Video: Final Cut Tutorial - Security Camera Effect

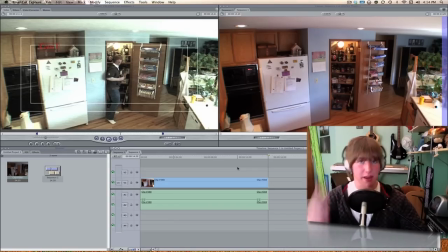(0:07)
Hello there, my fellow YouTubers. What is up, and how are you today? This fine Friday. It's always awesome when it's Friday. But before we get into this tutorial video, first thing I want to say is this coming Monday, I will not be able to make a tutorial video for you guys. And that is Monday,
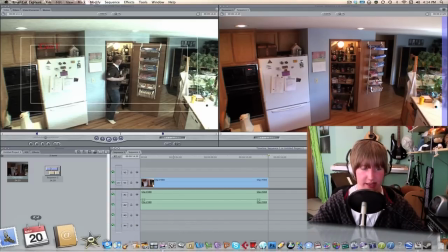the 24th. I'm going to be gone up to Canada, because not only is it the best place ever, but
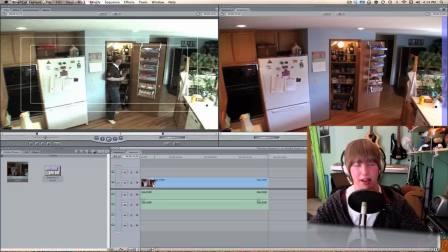(0:34)
my high school show band, my high school's Kamiak, but my high school is going on, the marching band from there is going up to Canada to go and perform up there, so I'm sorry I won't be able to make a tutorial video that Monday. But anyways, today I'm going to show you guys a pretty neat effect, kind of a security camera effect, using Final Cut Express or Final Cut Pro.
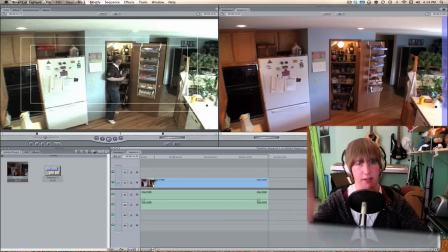(0:54)
Here's the effect in action.
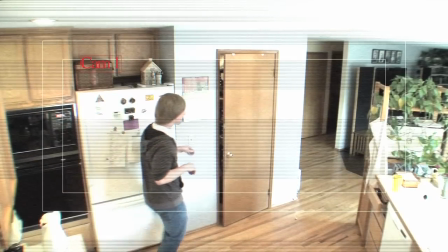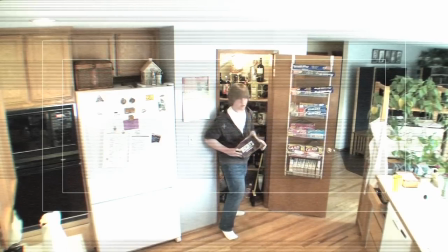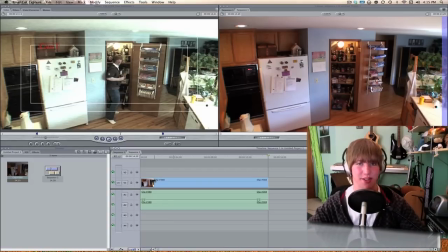(1:11)
As you can see, that looked pretty realistic with all the kind of noise and the color correction and everything. So, let's jump in today. Alright, so here I have my blank footage.
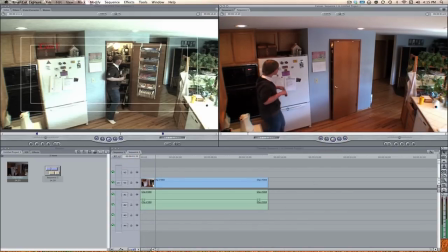(1:21)
I'm just going to play it for you guys. I'm walking in over here. I'm using a wide angle lens, in case you guys are wondering.
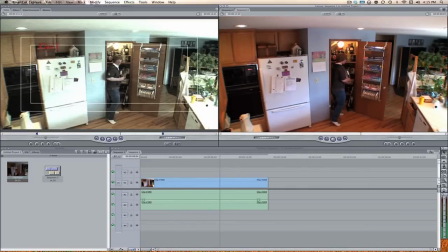(1:27)
This may help for this effect, just because it's kind of more of a security camera-ish thing. But here, I'm just kind of over here, getting my Hershey's bars, and then I'm leaving.
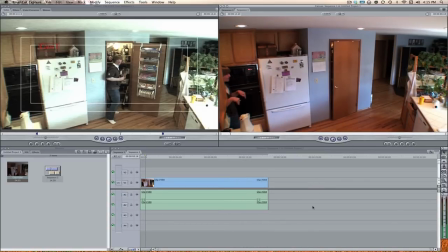(1:36)
Just like the total beast I am. So, I'm not going to need any of the audio, so I'm just going to delete that.
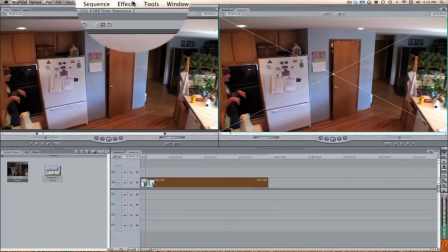(1:41)
And the first thing I'm going to do is I'm going to select that clip and come up here to Effects, Video Filters,
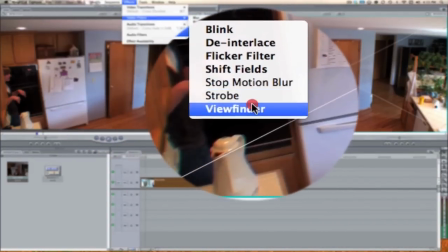(1:46)
and Video, and that's going to do a Viewfinder. Now, this Viewfinder is kind of like,
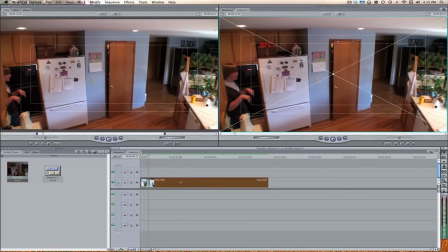(1:52)
you know, you've probably seen it in my Man vs. Mild video. I would annotate it, but I'll probably forget, so link in the description.
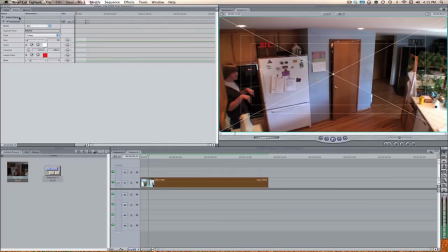(2:00)
So if we come up here to the Filters tab and we see the mode, let's change this to a custom one, and because this is kind of like a security camera-ish thing, let's call this Cam 1, short for Camera Number 1. Now, we need to adjust the size of this to, you know, whatever we want.
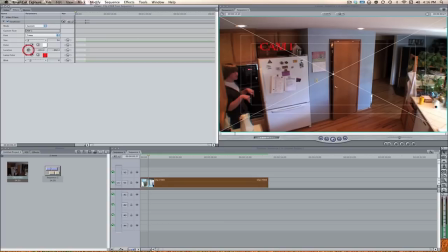(2:17)
We can also adjust the color. Not only that, but where it is, like the location of it, like over here. You know, it's up to you guys. So, I'm just going to kind of like leave that as it is. Maybe I'll bring this down to more of like a size 25.
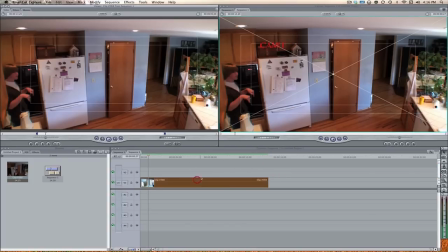(2:30)
That looks a little bit better. So, now the next thing we want to do is, with that filter, let's come up here to Effects one more time.
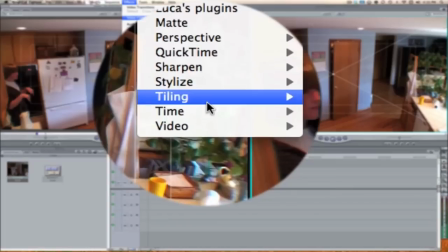(2:37)
Video Filters. Stylized, and we're going to do a bad TV filter.
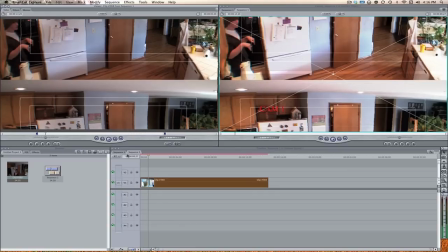(2:43)
Now, this is going to kind of give us a lot of the sort of security camera-ish look. Now, for this one, there is some magic numbers that kind of, I think, work pretty good.
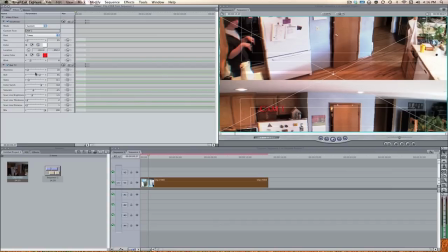(2:51)
But, you know, play around with it, see what works for you guys. So, for the waviness, let's just bring this down to a 0, because I kind of feel like that's nothing we want to deal with. Also, let's bring the roll to a 0.
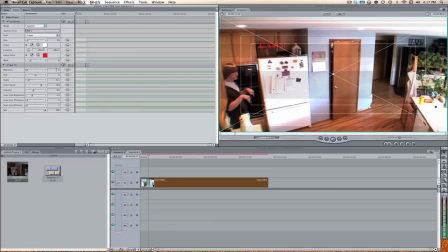(3:04)
If you want to put the waviness to maybe like a 1 or a 2, go ahead and do that, but I'm not going to do any of it because it takes a while for it to render. Static. Now, static is probably one of the more important things, just because, you know, security cameras aren't that high quality.
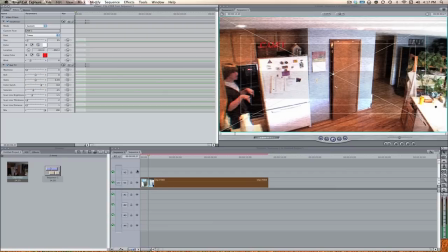(3:18)
They're in HD like mine. So if we bring this down to maybe like about, you know, maybe like 0.30. I don't know. Let's try like 0.3. 0.3
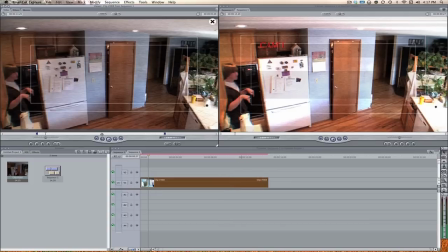(3:30)
looks pretty good. Let's keep that as it is. And also, let's see what else we need to change.
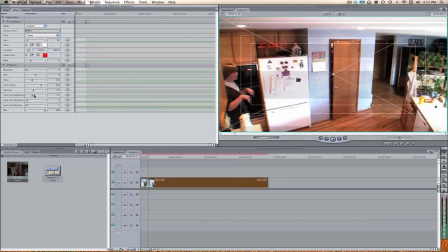(3:36)
Maybe the line brightness, if you want to like bring up the line brightness a little bit.
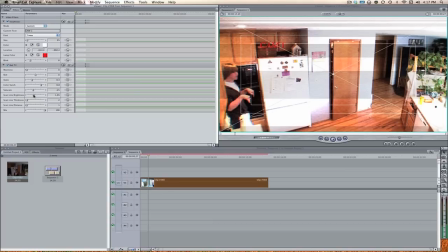(3:40)
This will kind of give us a little bit more of a, like, it's overexposed and it's not supposed to like look professional or anything.
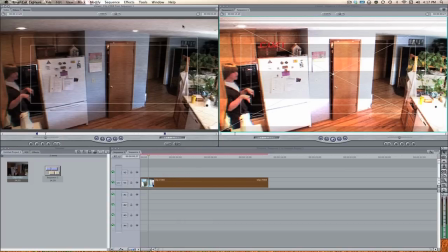(3:47)
So now the final thing we want to do is we're going to add a color correction.
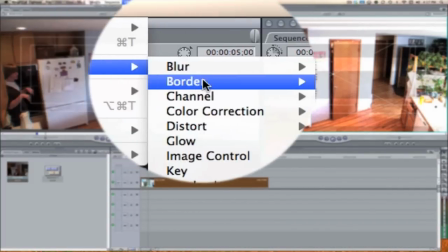(3:51)
So Effects, Video Filters, Color Correction, and now Color Corrector.
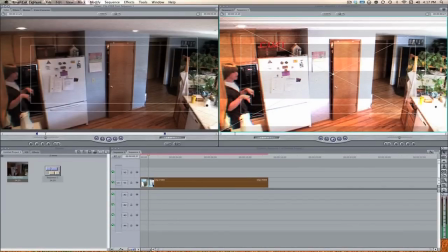(3:56)
Now there's a bunch of different things that you guys can do with the color correction.
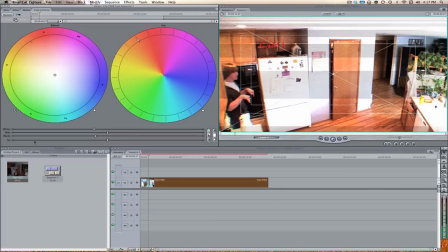(3:59)
If you guys want to have more of kind of like a black and white traditional security camera, just bring the saturation down all the way to 0. Now make it kind of look like something like this. If you notice, though, the camera 1 sign,